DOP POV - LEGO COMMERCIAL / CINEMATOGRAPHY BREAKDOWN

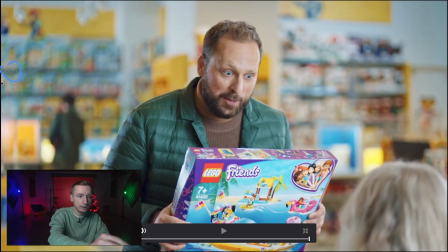Here is our light scheme. Sky panel S30 for the backgrounds.
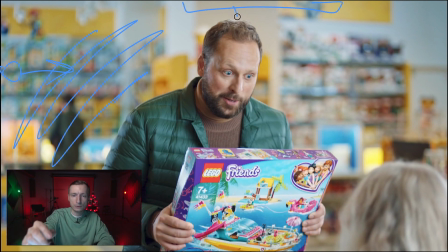One Astera above the actor illuminating his hair with some backlight. A 2L light mat illuminating the actor on the right side with a backlight. We can see it here on the nose and the face.
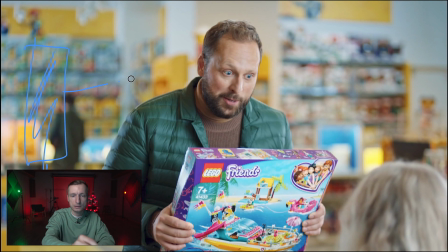Another vertically aligned 2L light mat on the left provides a backlight on the cheek. On the right, there is a large 8 feet frost frame with sky panel S60 for key light.
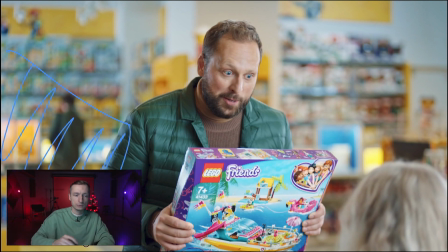And on the left, there is an 8 feet black frame providing shadows on the face.
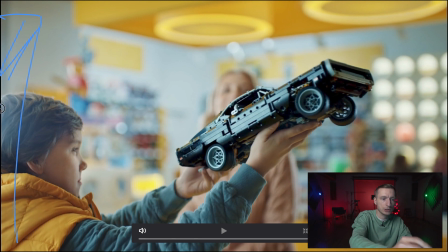In this scene, a large 8 feet frost frame is directed at the actress. It also provides very good reflections here on the toy. This side of the car is illuminated by this frame.
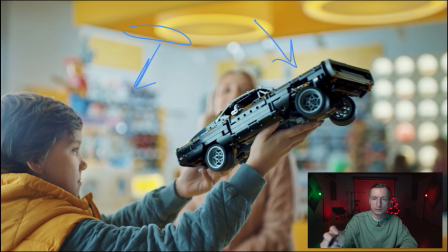One Astera is working in the background, another Astera is in the background's other side, a third Astera is above the actress providing a backlight for her and the boy. In addition, a 2L light mat is on the right for the backlight.
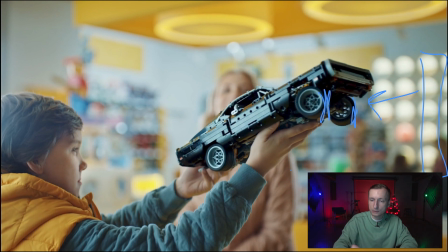We could see it on the wheels and on the boy's hands. It also provides a key light on the boy's face and serves as a backlight for the actress in the background. An 8 feet frost frame creates a backlight here on the left.
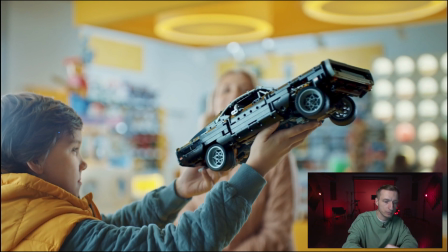The frame itself is further than the boy, and this is why the side of his face is not illuminated. If it was closer to the camera, the boy would have been completely illuminated.
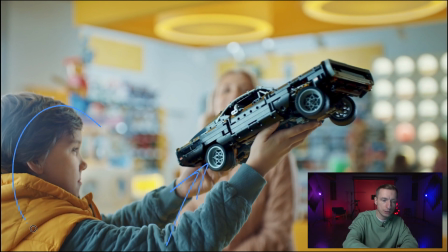That is why we aim camera here. The boy is standing here, and the frame is located behind him and works from behind. But because it's quite large, the light still reaches here, yet leaves some parts of the face shaded.
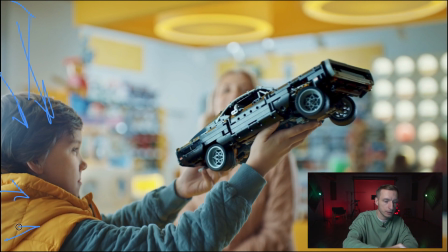There was also a second light mat providing a backlight. That is it, my friends. I hope this review was useful. If you like this kind of POV reviews, please subscribe to my channel. I was glad to see you. Happy New Year. See you soon. Bye.